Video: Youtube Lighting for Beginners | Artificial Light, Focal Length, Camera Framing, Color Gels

All right, what's up guys? Today I'm with the wonderful Kimberlea. She's an amazing YouTuber.
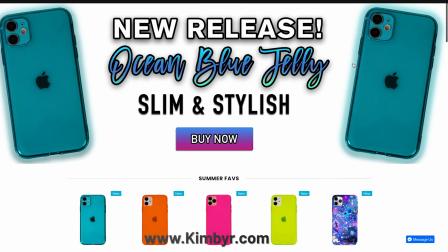(0:06)
She has her own business. She's an entrepreneur. And today we're going to be working at her studio, her space. And I'm going to walk you guys through really start to finish on the proper camera settings, the right lens to use, and really how to set up your environment in an artificial light scenario.
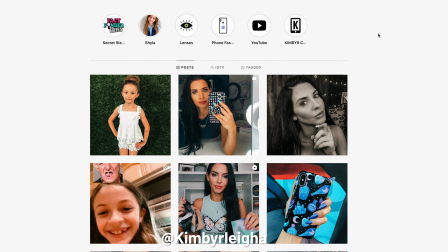(0:23)
So I'll have a montage that shows Kimberlea's content and her channel. you guys can check her out. Thanks.
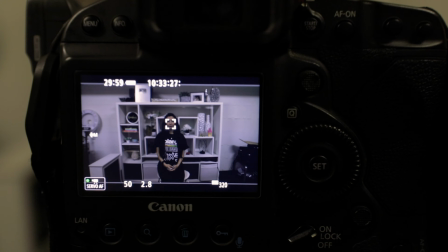(0:34)
We're gonna keep that in. So with that said, let's get started. So what we're gonna start with, this is our before shot.
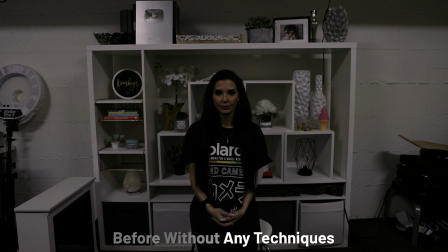(0:43)
So I'm gonna go ahead and hit record here. So we have an actual reference of what we start with and then the final product that we end with. So here we can see that Kimberlea, our wonderful subject, she's kind of pushed up against the background here we're using our natural ambient light in our scenario not a good thing
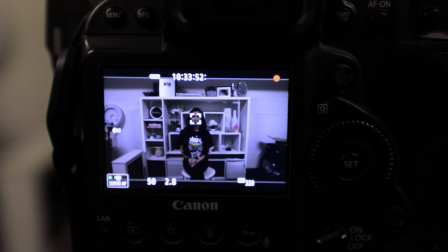(1:00)
and we also have our settings not with the proper exposure so what we're going to start with first is by increasing our
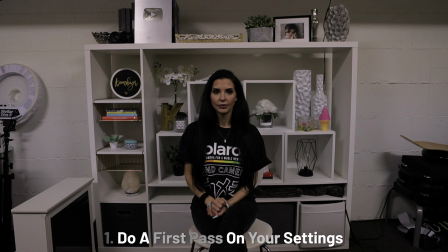(1:07)
iso so we're going to boost our iso to get a little bit of a better exposure we don't want to get the exposure too high because we still haven't turned on uh the lighting that we're going to be using here.
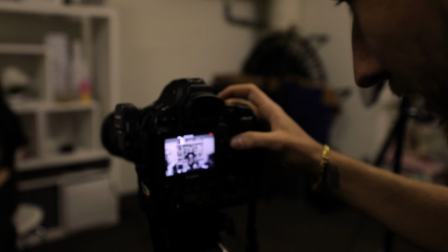(1:19)
So let's first start with getting a proper settings for our shutter speed.
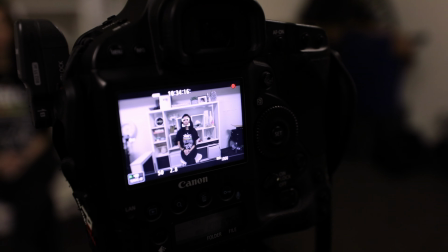(1:26)
Now we're at a 50th of a second, which is going to be perfect because we're shooting at 24 frames a second.
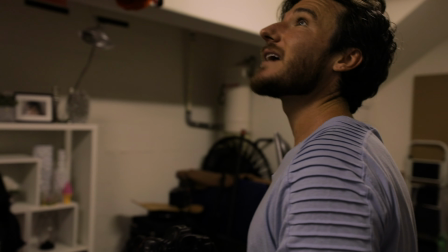(1:31)
And let's start with first adding one key light.
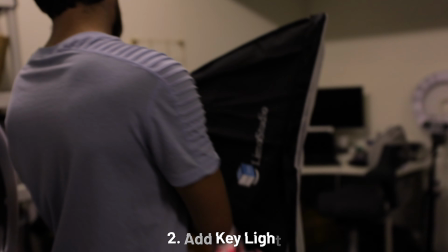(1:37)
I'm going to flip on this.
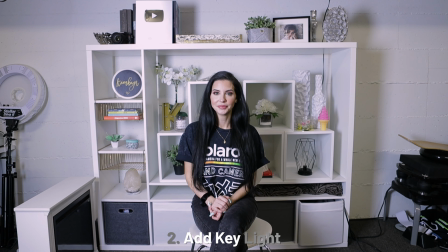(1:41)
Perfect.
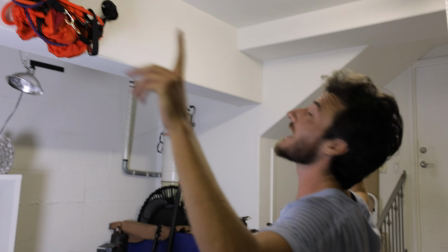(1:42)
And the next thing that I'm going to do is I'm going to cut away the excess ambient light that we have in here because these tube lights I think they're called fluorescent
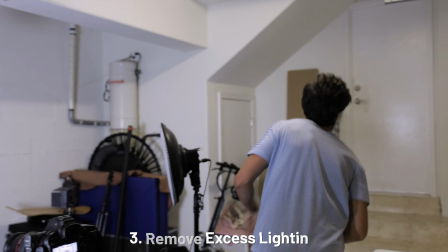(1:51)
lighting is not a good thing you never want to be using fluorescent lighting so voila and so we're looking a little
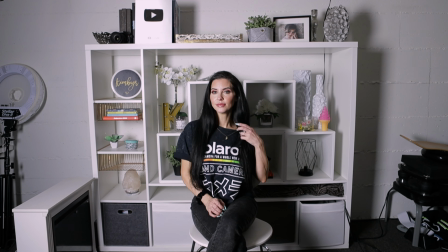(2:00)
bit better here but what we're gonna first do is because these lights are relatively cool the
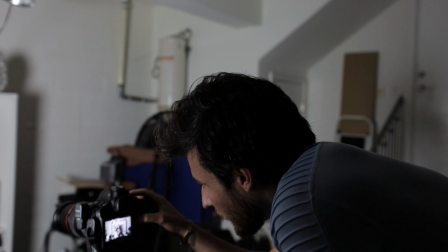(2:06)
Kelvin temperature is quite cold for this lighting setup so what we're gonna do
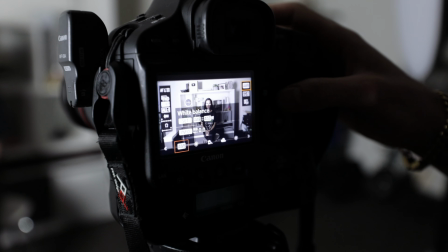(2:12)
here is scroll to our white balance setting and then we're gonna go to manual
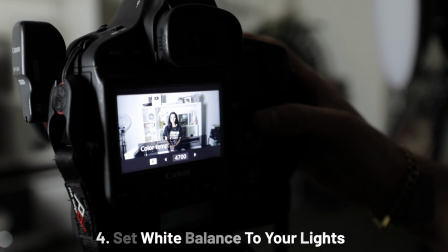(2:17)
and we're gonna set it at about 4800 and
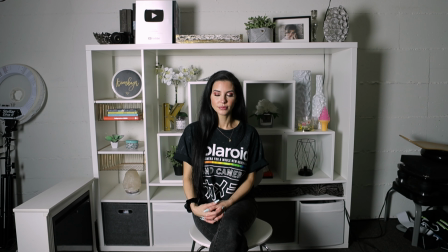(2:24)
so now we still have pretty
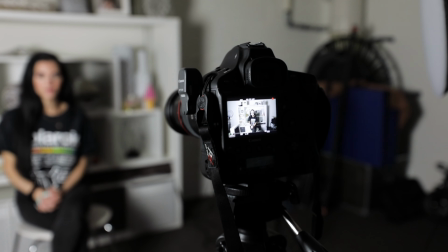(2:28)
harsh shadows so what we're gonna do is turn on our fill light which we have right here okay
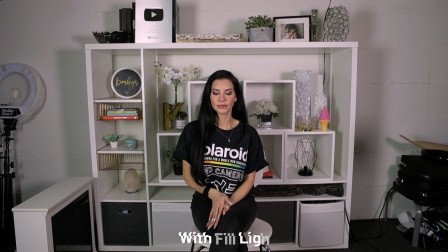(2:37)
so what this is gonna do is this fill light is going to fill in the shadows on the face.
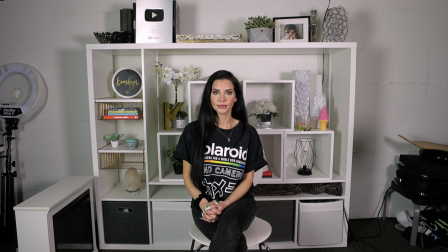(2:43)
All right and we're gonna change the exposure. How you doing Kimberlea?
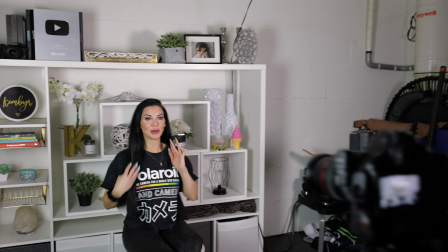(2:50)
Fine. Perfect you're doing really good. Probably look way better than I did when it's wrong. Now we have our ISO at 500 which is giving us a nice even lighting. We have our shutter speed at a 50th of a second and we also have our aperture at 2.8.
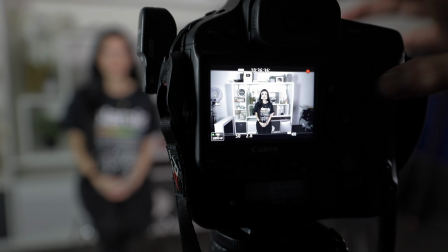(3:11)
Now what this is gonna do is it's gonna help us blur out the background.
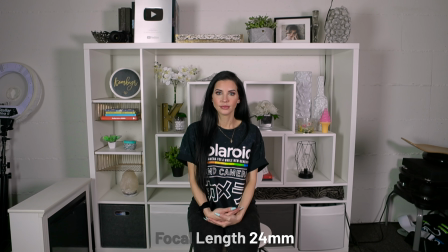(3:15)
So when we change our focal length, because right now we're at 24, if we were to zoom in and now we're at 50,
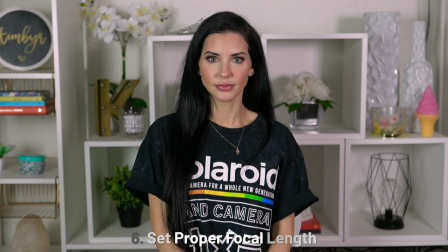(3:23)
you can see that she's perfectly in focus and the background is falling off because it's slightly blurry. This is already looking a lot better than our before and after. So here's the before and here's the after.
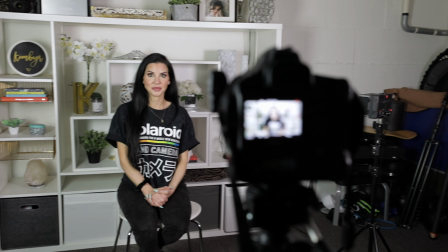(3:36)
Like that magical editing edition in there? I do. I like that too.